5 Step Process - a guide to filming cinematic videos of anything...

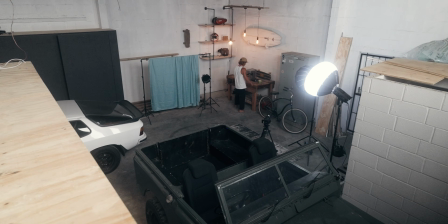251s
So in big wides, they're going to see that entire scene as a big whole one image.
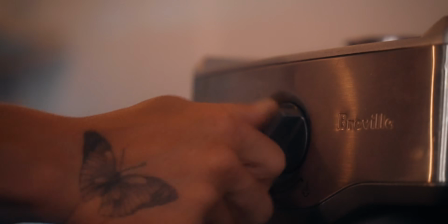257s
And in mediums, they're going to notice the action or the subject. We want to show them the details in our environment that make it feel the way it does.
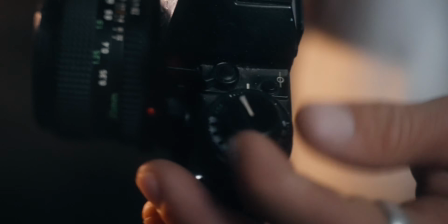264s
Look out for whatever's going on in your scene and try and notice certain details that are elements of interest or things that make your scene just feel kind of how it is.
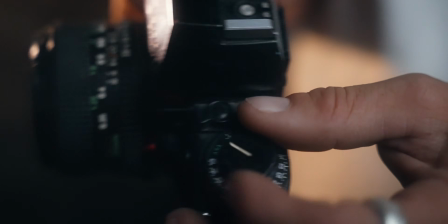273s
I maybe want to get some close-ups of this camera or the coffee machine. Don't even worry about creating too much movement in these shots. For the most part, they can be little lock-off shots, just really focusing on those details and providing further depth for the viewer that's going to be watching that video.
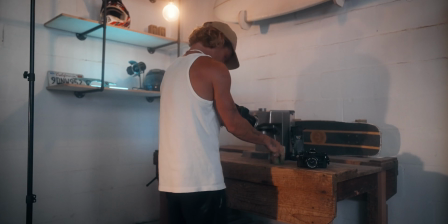288s
I'll usually shoot these shots like pretty zoomed in. Maybe I'm going to be shooting at something like 75 to really show those details. You don't have to have a zoomed in lens, and you can use a wider lens like a 35mm and just get really nice and close
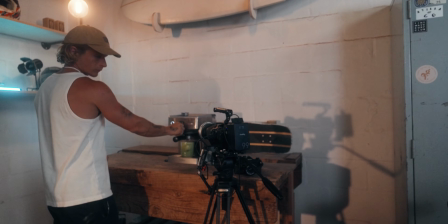302s
up into those actions and really captivate that viewer with those beautiful little details. At this point, you surprisingly already have like a complete video, or what some might call complete coverage, providing you with enough content of any particular scene that you could put together a cohesive story. But there are two more things that I like to do in every video that I create, and they're arguably the most fun two different things that you can do to elevate your content. Speaking of elevating your content, a bonus tip is to use something like voiceovers in your stories. If you haven't planned them at all, this is a great way that after the fact, after you've captured everything, you can get some sort of story and pull it out of whatever footage you have. Today's video is sponsored by Motion Array, and they just recently launched an entire AI voiceover catalog,
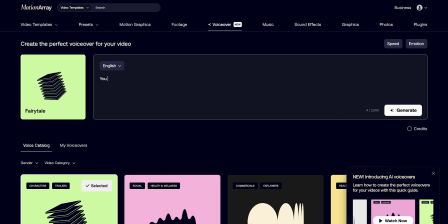355s
which means you can literally just type in whatever that story or element of voiceover that you want to create,
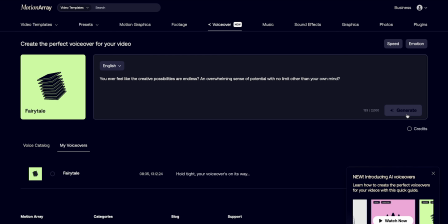362s
put it in, choose from their different catalog of all these different style voices, and then it will literally generate it within seconds.
Do you ever feel like the creative possibility is endless? An overwhelming sense of potential?
You can choose to animate it in different ways with some of these controlling factors that they have.
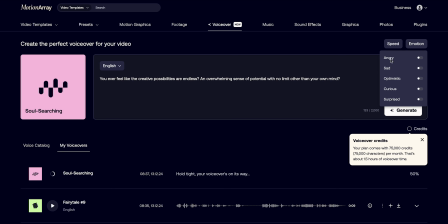380s
Motion Array doesn't only offer voiceovers though, they have a whole lot of other elements to elevate your content.
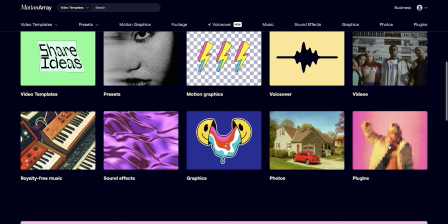386s
Whether it's motion graphics, text animations, overlays for cool kind of style and effects on your videos, they have the whole bunch. They're a complete platform for creators that do want to take their content to a whole nother level, and I would highly recommend checking them out. They were kind enough to hook us up with some little discounts, and if you want to find out anything more about Motion Array, you can check out the link down below to get access to things like the AI voice generator, as well as their massive library and catalog of all the other cool motion assets that you can use in your videos. The next and one of the most fun shots that you can capture is the creative shot.
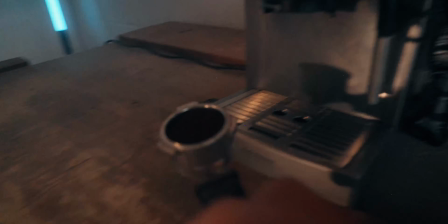429s
This is anything that you can put into your video to just break up that visual monotony, being creative and making something that just stands out.
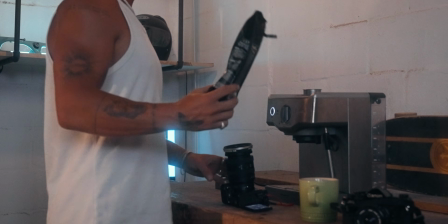437s
You have to hook the viewer.
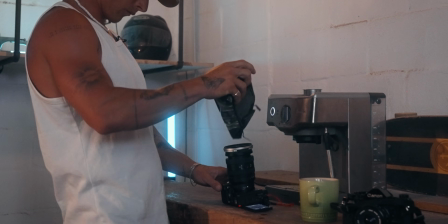440s
Having just one or two of these in your video can make it completely stand out and grasp that viewer's attention. A creative shot can rarely be anything, and there's no clear path of how you want to achieve this. It's up to you to go wild with your creativity and come up with anything that is going to completely break that visual monotony within your video and make the viewer just go,
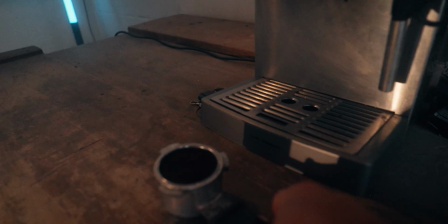462s
wow, that was cool. It could be something as simple as a POV shot that shows a weird, unique perspective.
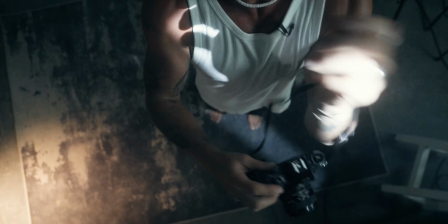469s
Maybe it's just a top-down of your environment or your subject in that environment, some weird and unique framing,
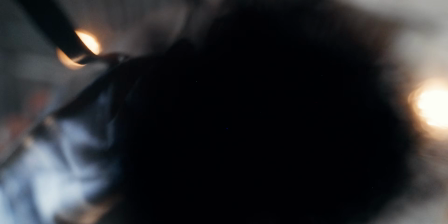477s
or maybe it's a super immersive angle that just doesn't look like any of those other shots. See how you can just create a few of these within your video to keep them highly engaging and entertaining for the viewers that are going to be watching them. Next up, in the second of my two favorite bonus things that you can shoot is to get some form of cutaway.